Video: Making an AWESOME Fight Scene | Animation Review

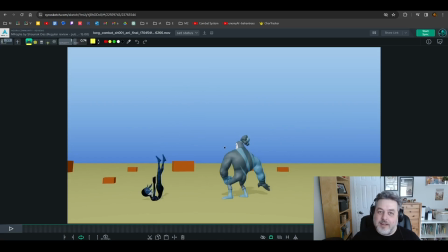If you kind of track them, they're almost falling at the same time, at the same speed, and you'd want to give him a little bit more ease before he could pick up the space, the speed to hit the ground that quickly. And then he takes a little bit more time to recover.
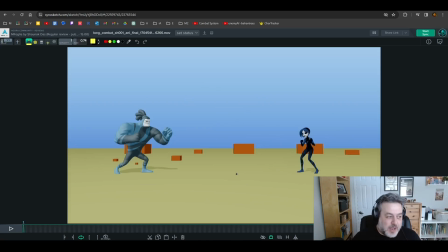It's really like a general rule across the whole anim. But I'll try to give you a couple more specific examples. We'll break these up into different kind of actions, focusing on beta right now.
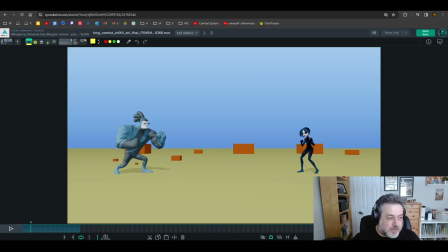So this is not too far in my opinion, but you start to ease out of your action, which is pretty good as opposed to that example I just showed you before. But when he starts to push, there's a big spacing change right here. And that I would even that out just a little bit.
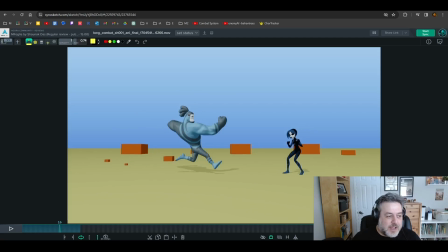I feel like it's a little bit too fast. I love that you added this pause here. You might even be able to slow that down a little bit. but it's making you run into a little bit of a mechanics issue where I like the idea of him jumping with some hang time. That definitely will make him feel heavier.
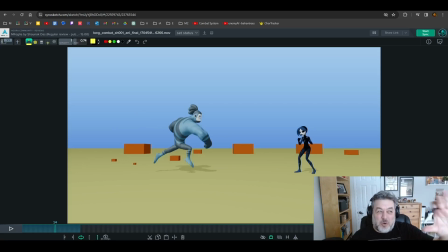But currently, so now I'm flipping it to anim tips here, he's sort of holding in the air too much, and then he accelerates in the air. And this doesn't really make sense mechanically. He would have gained all of his momentum on this push, and it would have followed through to the end.
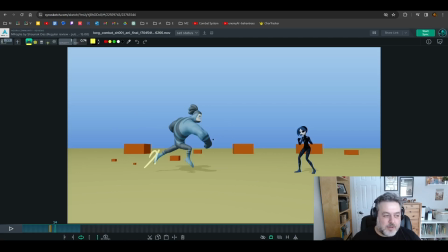And if you want to kind of add a little bit of hang time, most of the time we only really focus the hang time on the up. So it's up, takes time, and then falls. But the forward motion doesn't usually wait too long. You can definitely play with that when you're going for something a little more cartoony, but I feel like here you push that a little too far,
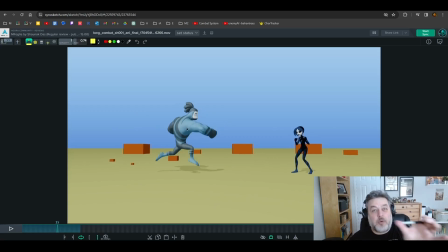where he's really just holding in the air a little bit too much. He should be drifting forward a bit more so that you can reduce how fast he has to go through here. This is really quick through here. So it's breaking the mechanics a little bit. He would launch himself up and then land. Right now he's launching, waiting, and then zipping forward.
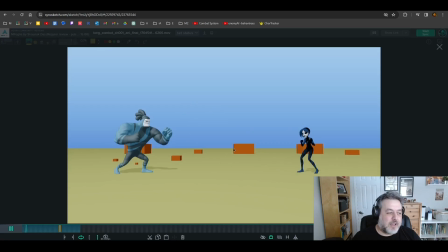So the fact that that's happening is sort of breaking his weight, and the fact that this whole moment generally is a little too fast through here,
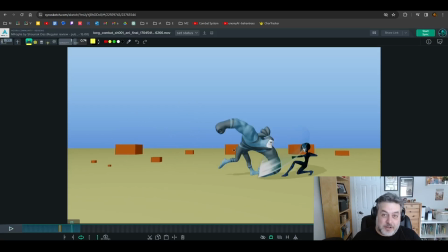I would like honestly just slow it down a little bit. And I think that would help him feel heavier. I hope that makes sense. You also, once he does land and he punches, again, the punch is taking a few frames.
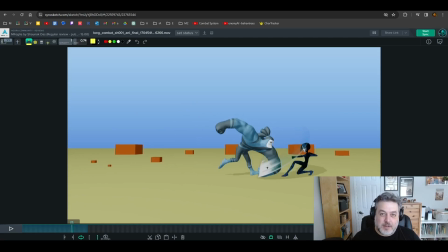You don't want it to lose too much of its intensity, but again, this is something I would probably slow down at least a couple of frames. So instead of snap, it feels like boom. And it's hard to act this out. But the difference is very quick. So I'm seeing 3-4 frames of action versus 6-7.
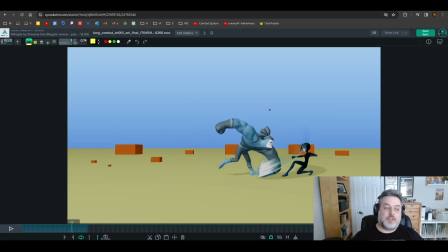Boom. It takes longer to kind of travel through the air, his fist. But going from here to here in such a big distance that you're traveling here, and then you're changing direction very quickly. This at least needs a couple more breakdowns in the middle, in my opinion, to make it feel heavier. So it is about the pacing of the shot.
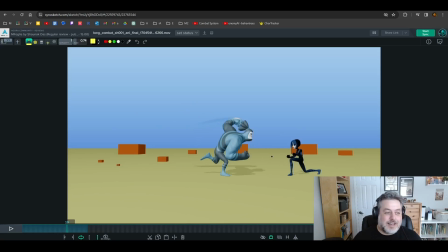If you want this guy to feel heavier overall, he's going to have to slow down, and the whole shot's going to have to get a little slower. Other examples of the same idea here.
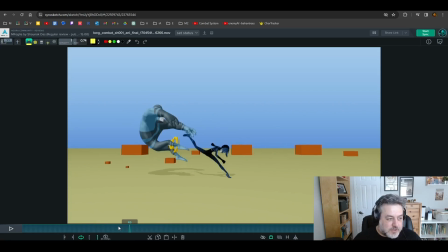If we try to go here, she delivers a super big kick, but there's a huge spacing change on him. That's not enough time for direction change. That's what I'm talking about. So one of the tips we would have is you could try to do a contact frame
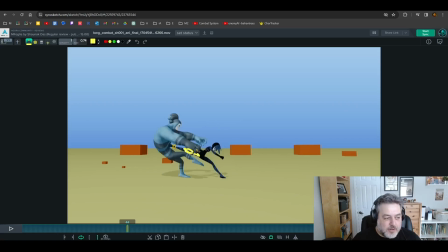that's maybe not as intense right now on her, but what you try to avoid is him changing so much. So if this is the last time you kind of see him before he gets hit, the next one would maybe just be him still here, the head, the legs, but there's just a very big bend in his body.
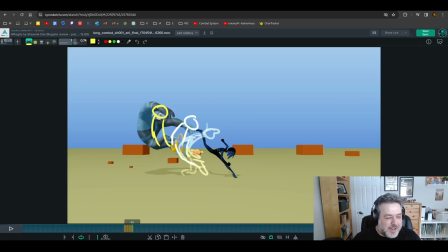And then he would ease out a little bit more, and then he could get to kind of where you're getting, and he could hold there. But that's kind of what's missing right now. Let me turn off my...
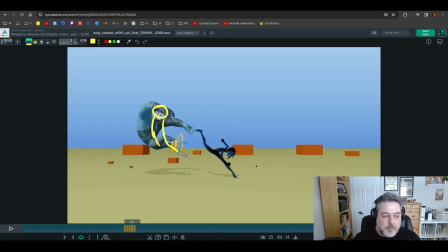But that's kind of what I think would help him feel a little heavier, if that makes sense. And then your hang time is cool. But again, this sort of idea that I think you're pushing it a little too far for a guy this size. For her, if you want to be that stylized and snappy and cartoony, I think that's cool.
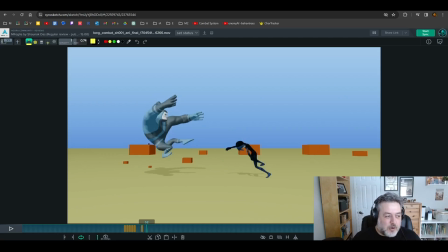But for him, I would have him drifting just a little bit more so you don't have to accelerate so much to land. You're playing with physics. You're breaking the mechanics a little bit. Like I said, not a huge deal. But I think you're going a little too far if you want to make him feel heavier.
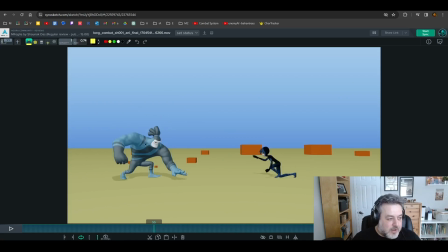Then when he lands, there's a lot of the same stuff here. These are just very big spacing changes. And so you got the right idea with the holds. It's just getting into them needs a little bit more easing, a little bit more time. Boom. This punch too,
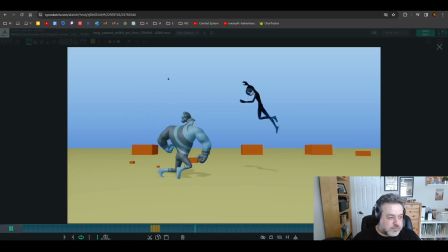that's actually pretty great, that punch. But I would probably put the hold a little longer if I could.
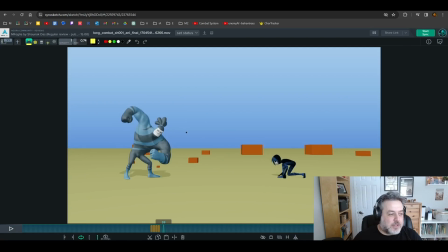The other thing is too, is once you start to, here you're starting to get some successful moments here where as he eases out of the antic, you're starting to get a nice ease frame, but then a little too fast in between. Like it's close, but it's not there.
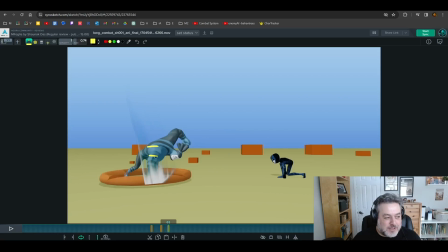I feel like he would take another, maybe at least two frames before he hit the ground. So, and you could still have a very big acceleration right at the end, but it would need a few more frames to get out of it. And then he holds a little longer. That's nice. Similar thing, big change here.
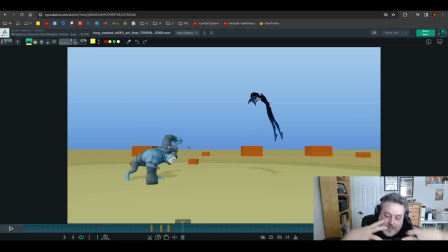It's going to get repetitive, but basically what you want to look for is anytime he comes to a rest, so I would say his main mass. So it's going to be his body, depends on the action, or his arm if that's what's starting the action. But anytime you identify throughout the animation that he's come to a rest, you need to give him enough time to pick up speed again.
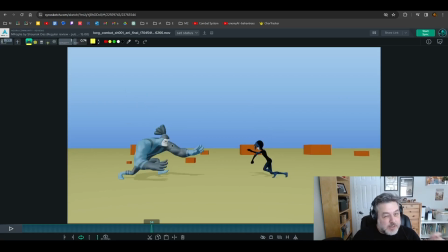And there's some moments where it's working and it's pretty close, and there's several moments where it's just a little too fast. That's the other one. Let me keep going for just spacing and timing here.
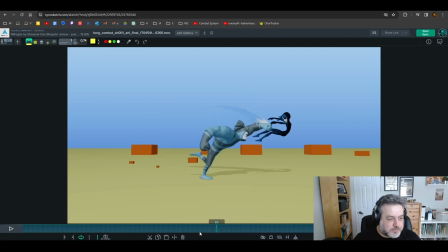Same thing, I talked about this, the big changes here too. Great poses though, like really cool poses. Although this, again, may be a little exaggerated mechanically. Like you don't really feel him being able to throw his weight forward here.
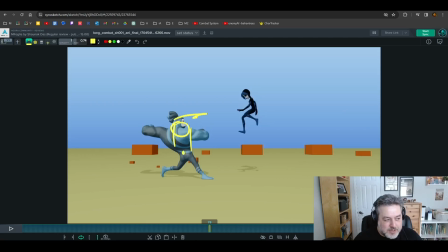This is something that might start and activate with the chest first, because when you get to this pose, there's no kind of sense of what's holding him up, and he's not in a pose that feels like anything launched him forward.
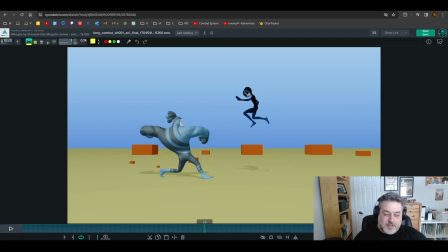So normally what I think might be is you kind of get to this pose where you're anticing, but then before he can start moving forward, you start to lean him forward. And then by the time he gets to this pose, he's a little more balanced. His arm is still trailing.
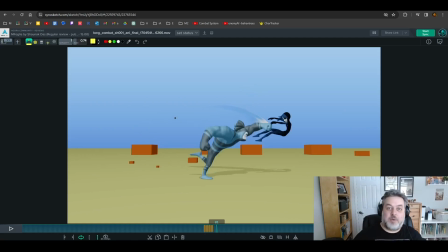So you give him time to kind of lean, shift his weight, and then he follows through with the punch. There's kind of moments like that too. A second kind of, so besides going through and kind of paying attention to this,
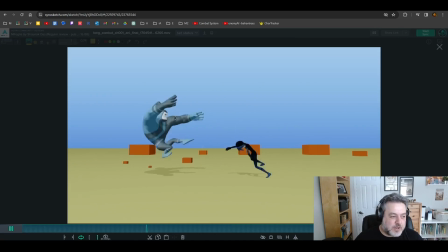other kind of moment that I think would be helpful is when she's punching him, you definitely like have tried to show a contrast. He punches her. Every time he punches her, she goes very far, very high. Every time she punches him, that's pretty cool.
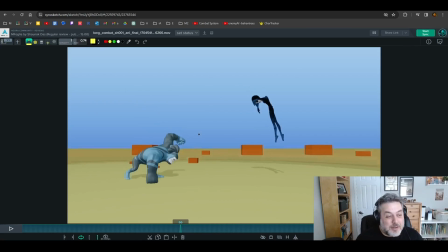Like the idea that there's a difference there is the right track, but I would probably go even further. Like her punches make him travel even less. Like again, these big changes here, similar thing. It would take more time for parts of the body to change direction. And so overall, he just wouldn't go so far back. Every punch would have less effect on him.
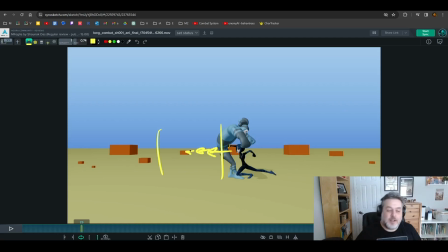It's just much smaller. And the last one pushes him back, but again, could be a little smaller. So that range of motion and all these punches is another way to make him feel bigger. She has powerful attacks. You're selling it with impacts, but it's not enough power behind her to push him that much.
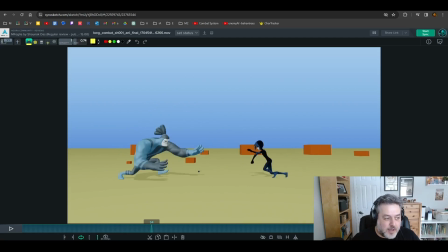And so he wouldn't just travel nearly as far through all of these. And then, of course, all this, like, even though I mentioned the way to get there, this could also be less exaggerated. It just doesn't quite travel as far. That's kind of the general gist of how you could try and make this guy feel better.